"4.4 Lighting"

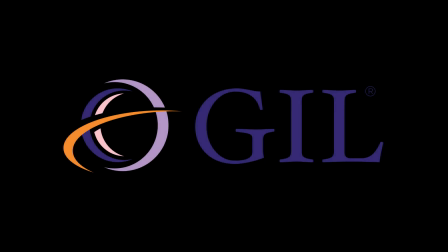[0:00]
The goal of this video series is to help you make your videos with simple and available equipment. I'm not suggesting you go out and purchase lights, even though I'm clearly using lights in these videos. However, I'm keeping them to a minimal to demonstrate what can be done.
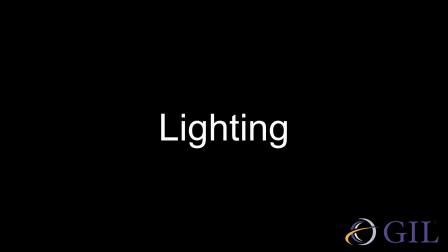[0:17]
In this section, I'm going to give you some tips about using light to help get good exposure for your videos. I'll show you some images I shot in 2019 where I used primarily natural light and one very small light on a stand. Let me demonstrate some principles for lighting, especially when you're setting up an interview.
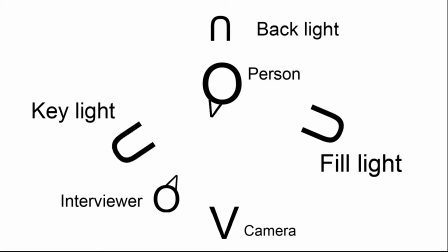[0:39]
Three-point lighting is the most common principle in making videos. It looks like this.
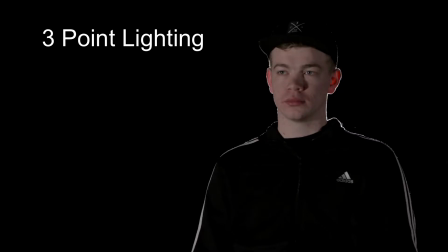[0:44]
There are 3 lights set up for an interview. They each do something specific.
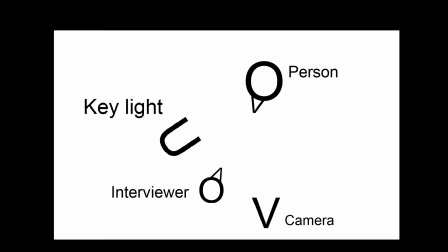[0:50]
The key is the main light that illuminates the opposite side of the interviewee's face.
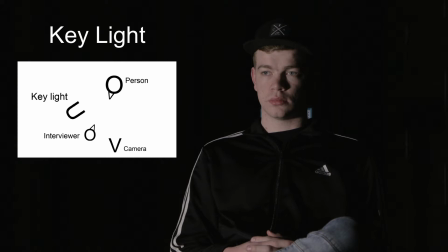[0:56]
I know it might sound counterintuitive to light the side of the person's face we see less of,
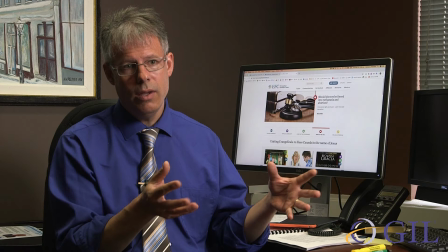[1:02]
but it's the contrast of the shadows and highlights that gives the person's face dimension,
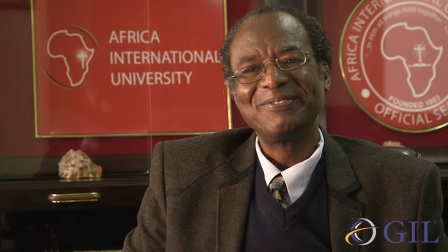[1:08]
character, and makes the image aesthetically pleasing.
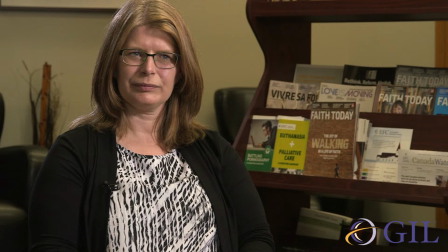[1:12]
As the person's looking at the interviewer to one side of the camera, the key light is placed on the other side of the interviewer.
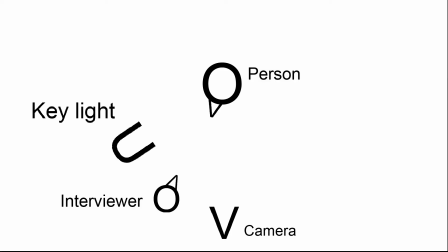[1:20]
It goes camera, interviewer, key light. The fill light goes to the other side of the camera.
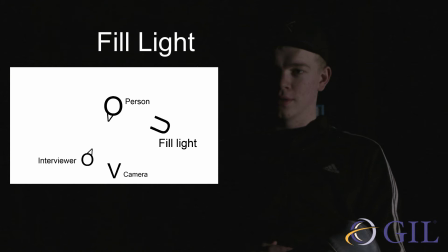[1:29]
The purpose of this light is to fill in drastic shadows created by the key.
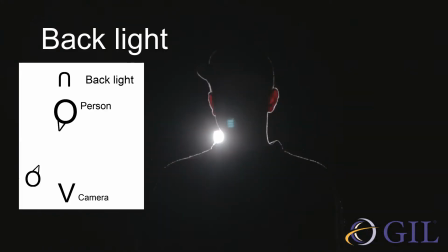[1:35]
It's the more subtle light. A backlight or rim light is the light that shines at the interviewee's back. The purpose of this light is to help separate them from the background, outlining their head and shoulders. My suggestion to you is 3-part. First, let nature be the key light. Second, rather than 3-point lighting, use a 2-point lighting setup. The key is the sun, the window, the brightest light that you might have. The second light is your backlight. You need to separate the interviewee from the background. Either use a light like I did many of these interviews, or find a practical light such as a lamp to put behind the person.
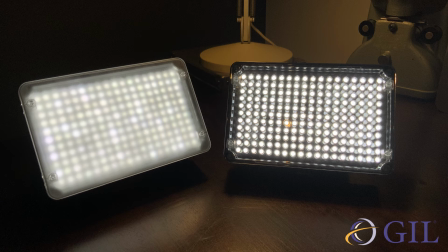[2:23]
Here's the light I used for these interviews. Keep it simple. Don't get too technical. Make sure that we can see the face of the person on screen. Pay enough attention to ensure that the audience isn't distracted by something extreme that looks like a mistake. Here's another mini exercise. You'll need a participant to sit in front of the camera facing you.
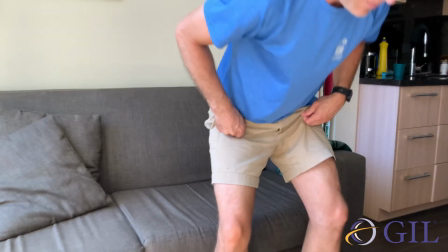[2:46]
Find a location near a window so the outside light acts as the key.
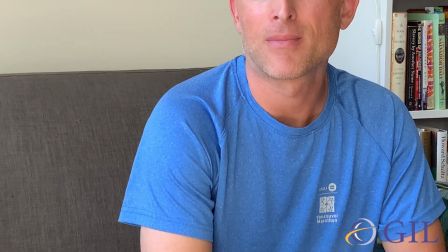[2:52]
Set up the person beside the window so the light's shining on half of their face.
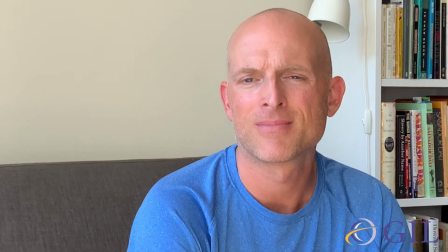[2:57]
Set up your camera, frame your participant properly,
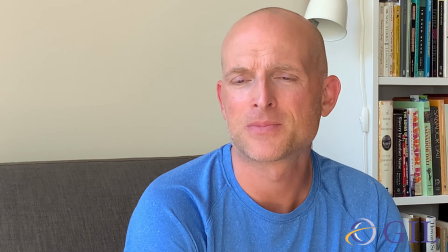[3:02]
sit between the camera and the window, and have your participant look at you. Record a couple of seconds. How does the lighting look? Natural and well exposed? If so, great. Next step, in the same setup, find a portable lamp and set it behind the participant.
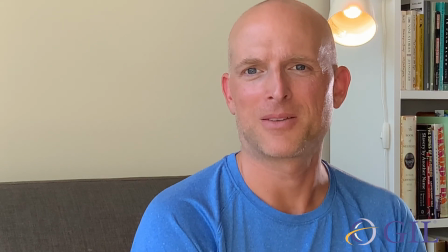[3:23]
Turn on the lamp so it shines on the back of their head and shoulders. Record a couple of seconds and review your footage. Does it matter if we see the light in the shot? Not if it looks like it belongs, and as long as it's not shining directly into the camera and ruining your exposure. Compare your 2 shots with and without the backlight. In this section, I talked about the basic principles of lighting an interview. The principles form a basis for lighting, including dramatic films. We can achieve the same outcome with minimal equipment and resources and a little ingenuity.